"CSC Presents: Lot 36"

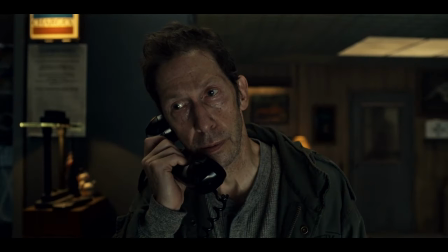[11:42]
and this was interesting because this was kind of like because we did have cuts to the exterior we wanted to feel the the sense of
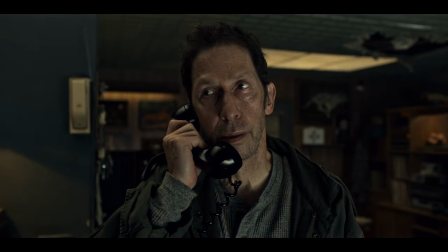[11:49]
daylight coming in here because we know there's a a view from the office to the parking lot which plays later in the story so it was important that
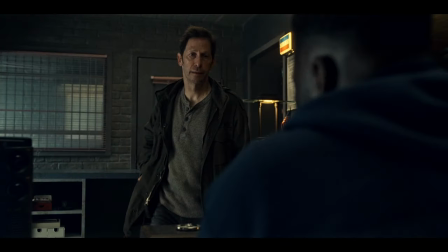[11:55]
we kept that feeling of there's daylight streaming in you can feel it in the background there as well
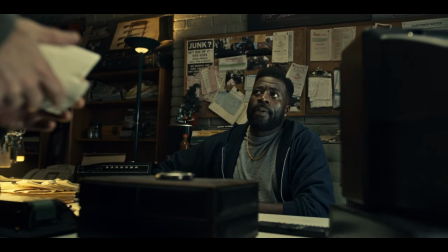[12:00]
there's like window light you can feel it in his skin there yeah the great reflection so we had we were kind of really letting the window be the the kind of influence of the the
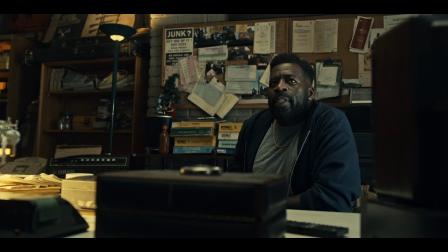[12:13]
light in here with the little tungsten hits of his like desk lamp and stuff yeah we I still keep that.
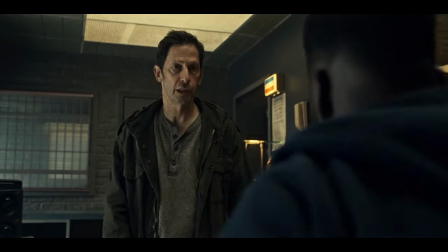[12:21]
But you feel it all here. Old heads and cool shadows.
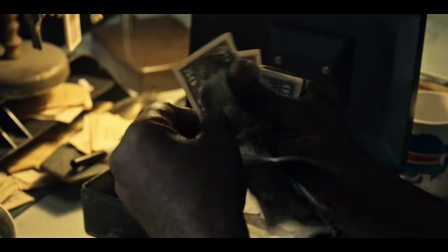[12:26]
I think even the fluorescent lights, we sort of played them a little more like warmer tungsten because they were LED fixtures that we could control. So we kind of took them away from being regular fluorescents and went kind of against that kind of cliche of being the cold and green.
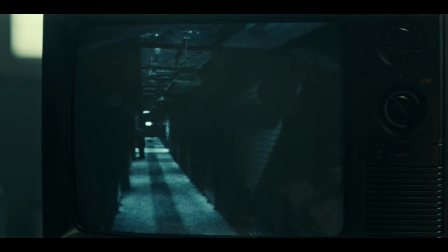[12:41]
And these are, you shot this practical, right? Off the screen?
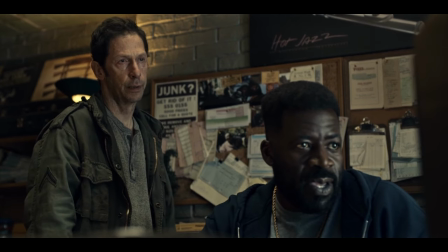[12:45]
We did, so this is real playback. and we wanted to go so this it's an old it's a real CRT tube TV that we really had
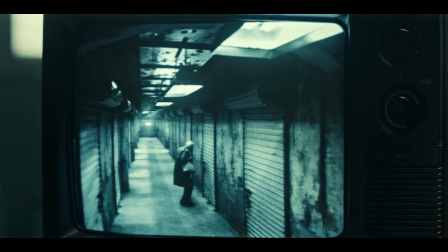[12:52]
playback this was actually the first thing we shot this this stuff here was like our camera test day so we did our it was our lighting pre-light
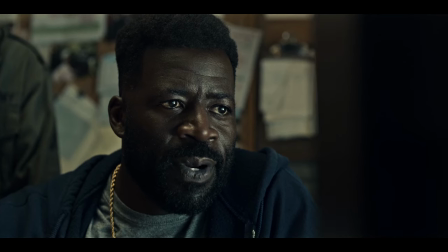[13:00]
camera test day of the security camera footage and then also served us the security camera
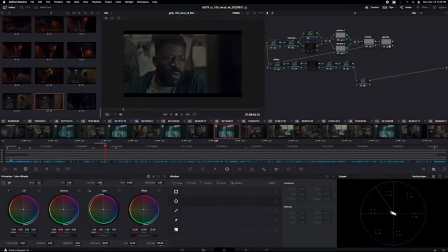[13:04]
point of view yeah that's interesting you can see how much we kind of brought that that green yellowy nests into it with a little it's nice
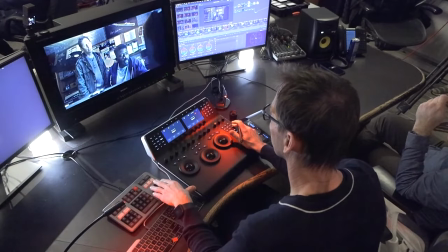[13:16]
which is that's still that that uh mid-tone enhancement yeah you know
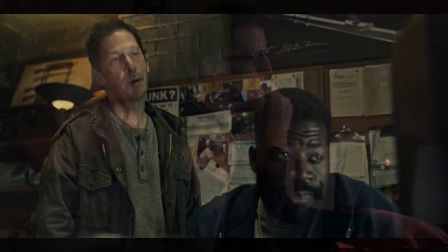[13:22]
not every episode got that treatment but um it worked for this because it was kind of that like you know
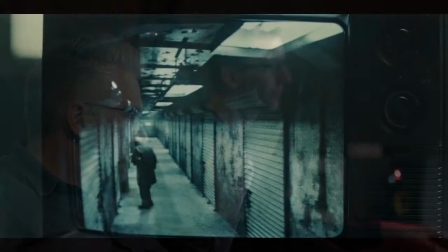[13:32]
the buffalo vibe because you could call it kind of gritty gritty is this working that's to work
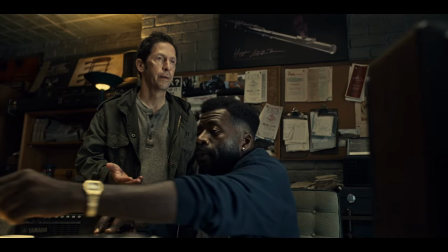[13:39]
because these are really great like even these little little macro shots
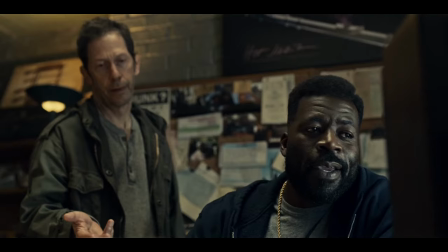[13:44]
i think that was the 100 mil macro which is such a great lens it's so like crispy and yeah even even looking at that that's how much the lead is bending yeah right but you
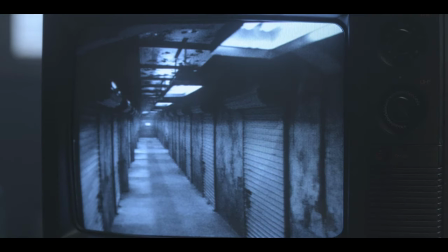[14:03]
can see how much blues in the tv to start with yeah that's what a black and white tv that's right it's like blue probably a little less purple than that but
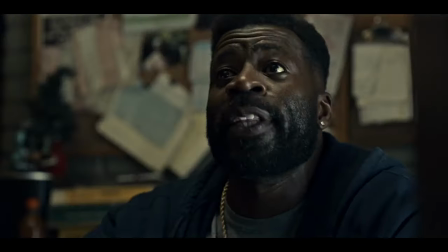[14:12]
I'm just adding some tone there. Yeah, totally. That's great.
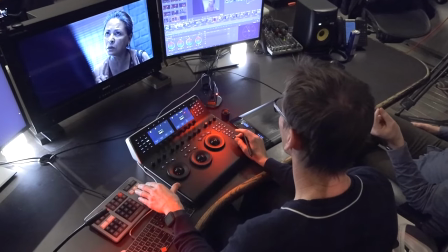[14:17]
And didn't, because you did a pass with Guillermo Navarro after this too, and he also did a little bit of a warmer touch to certain things as well, right? He did, and I couldn't say exactly which of these corrections is.
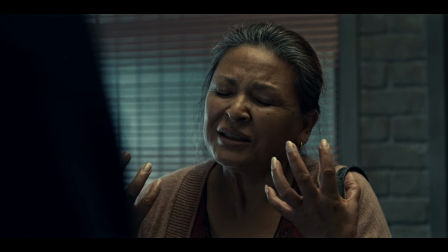[14:32]
It might be just this nuance. I think it was the warmer. Here, and then he wanted a little warmer.
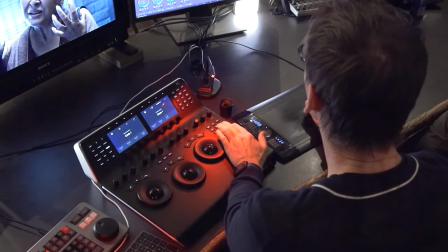[14:37]
That's quite... Show that again. Let's see.
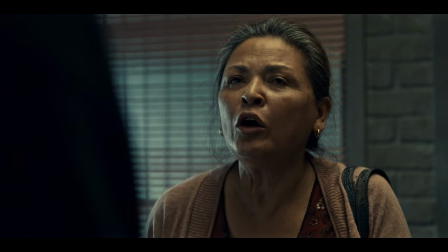[14:44]
it's yeah um not a little more i had a conversation with him after this and he said oh i just went a little warmer
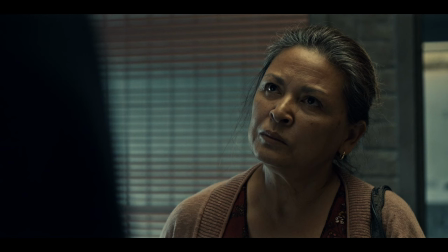[14:52]
here and there so i think that feels like that's that little amount subtle and i don't know if it was every
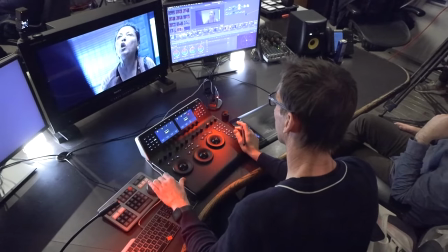[15:01]
scene but um this one i remember yeah and here we are with the lights off
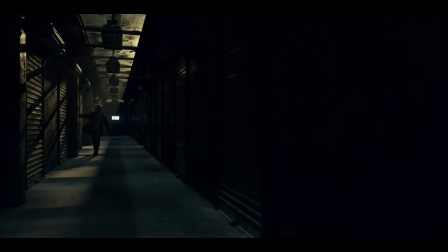[15:06]
yeah this is a good reference of what the set so this was the trick of so not only did we have those that kind of warm light you feel like kind of backlighting through which were the studio 472s it was a we had banks of them around the whole studio strategically placed to like not see them as much and to rake one side of the other of the walls but we also had I think there were Kino celebs all the way down the center creating that you can feel that kind of cool fill on the floor
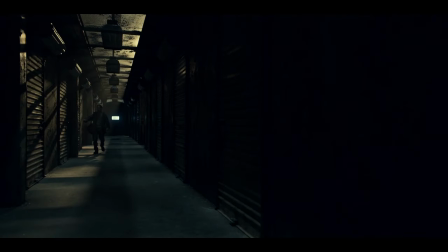[15:35]
so that was so that when there's no light there's still because just those the hard Reiki light alone would be not enough, you just need to have like blackness in there.
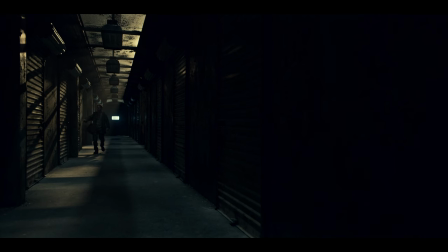[15:43]
So you can see on Tim's face, there's a hint of cool light, and that's the base layer of the celebs above, and we had to sort of strategically place those so you don't see them, and tease them really well, because they're hanging, I don't know, five or six feet above that mesh ceiling, which is why you see those sort of shadows on the floor, that's actually the, those lights being shadowed by the fluorescent fixtures but when the fluorescence come on they disappear it's kind of that trick
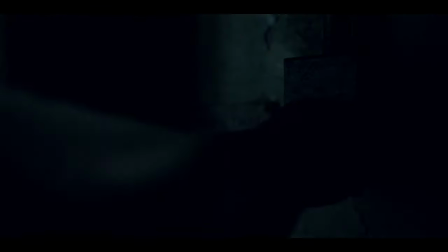[16:08]
of like once the fluorescence turn on they vanish they're
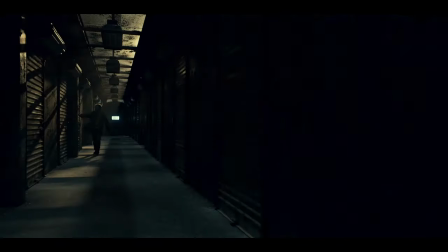[16:14]
just suddenly there still yeah
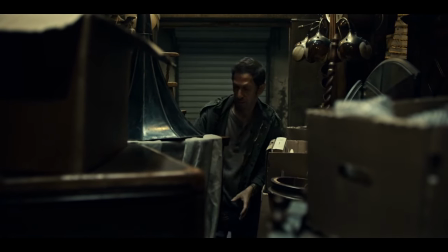[16:18]
and this was the same thing in here it was it was the tungsten bare
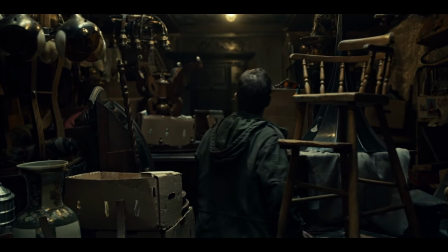[16:23]
light bulbs that you see here we're kind of providing all that warmth and then the same thing with the celebs over top that we're
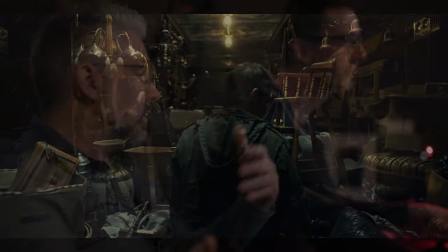[16:28]
creating the base fill because again we had the lights on off thing happening in here as well. So yeah, and those are just bare like 60 watt light bulbs that we dimmed down a little bit.
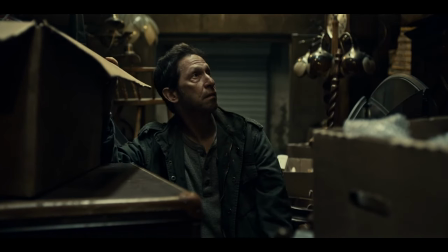[16:42]
And now the lights are off. Yeah, that wasn't supposed to be off there.
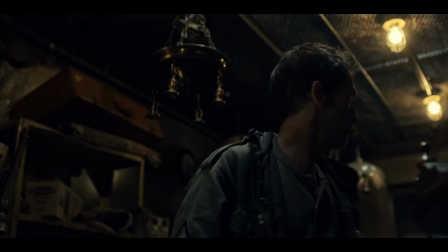[16:49]
That was a cue that wasn't, that was wrong there. And I haven't actually, I haven't shot with these lenses in a long time. It was kind of refreshing to come back and see the master primes again and actually just embrace their, their crispiness.
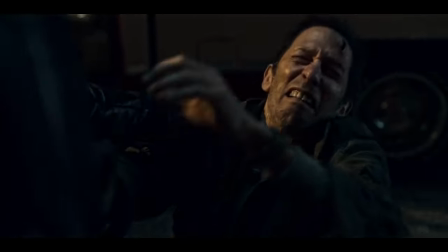[17:00]
This was also a thing where we, we augmented the building. you'll see in this wide shot later like we we added a whole bunch of uh
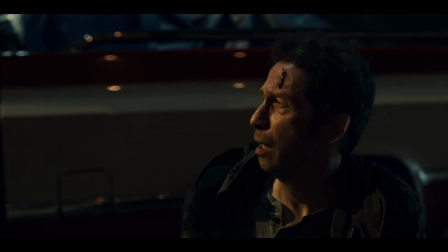[17:07]
wall lights to the outside of the uh all those lights you see on the building in the background those we put those up and on the actual facade of the main building itself because it had no lighting on it and it felt i was worried that at night it would just feel kind of empty so we
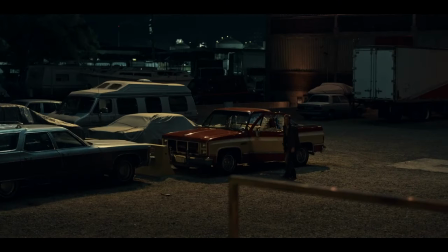[17:22]
added our own uh all those on the top there now that ambience in the back that's just hamilton light hamilton with a bit of our we added a bit of ambience on that we had a crane back there that was just throwing some weak ambience onto the background i've been
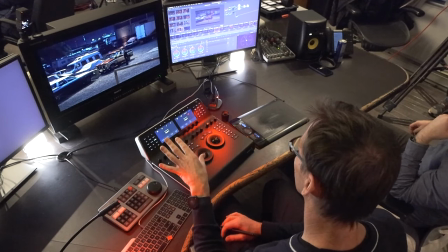[17:38]
here outside we have that same color palette going on that's right if you look at if you look at the chip chart on this it's like you have these warm tones and well there's blue highlights back there
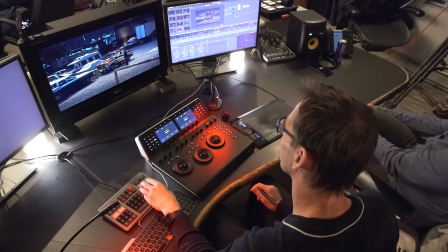[17:51]
but i think we had kind of more or less the same color temperature of our like fill and everything so that the the the correction applies both ways and then you get the screen and the neon was for real we actually
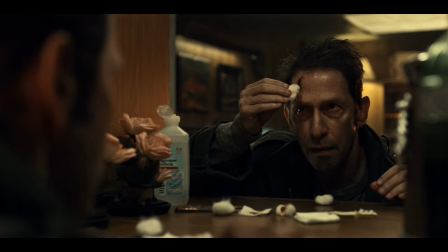[18:05]
had that neon sign made I remember Tamara came in my office with this giant display of like all these little neon lights that were like the color chart of neon lights you could pick from so we're like let's pick which neon actual neon that we want so we made the sign based on
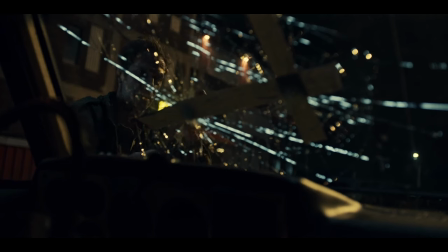[18:19]
what we chose Wait, can you toggle the look again here just to see what it...
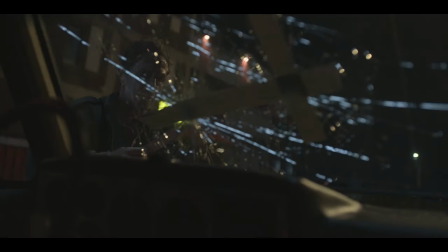[18:24]
Like where we started from? Yeah, there's the negative. Yeah, back there.
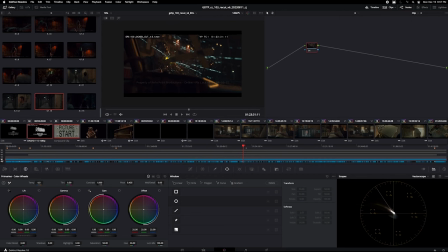[18:33]
So, yeah, it's just a little more on the warm side. I think it was always a little bit warmer. Just twisted it a little bit to get, you know... I think this is a really good evolution of what we started with.
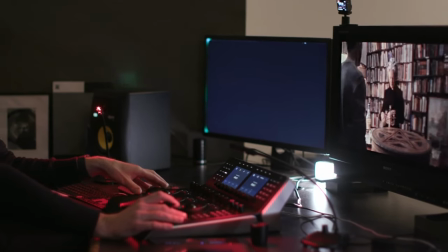[18:54]
this was always going to be warm because you know we're away from our place and we forced it to be super warm yeah this is very close to
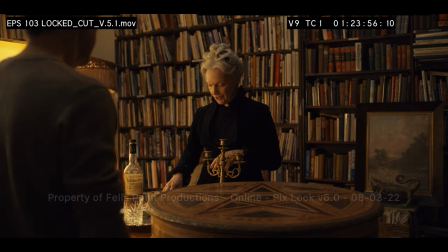[19:02]
what we said originally we just you know wrote the blacks to figure out and
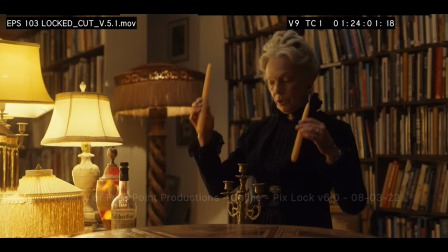[19:11]
yeah we just we put in like a ton of practicals like just to make it be it's all these antique lamps in this antique shop lighting them that was sort of the vibe and Shane found all those great lamps. I remember we had a hint of the same like slightly cool fill light coming from above them. You just feel it on the shadows of their skin a little bit which kind of connects you back to the to the storage facility but it's its own thing.
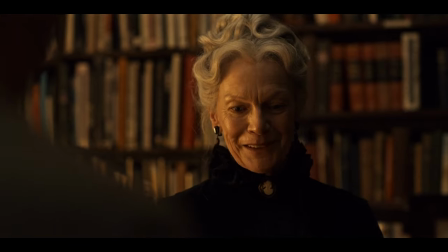[19:39]
You can feel it on the shadow side of his face too. Yeah this is one moment where Martha walks away right?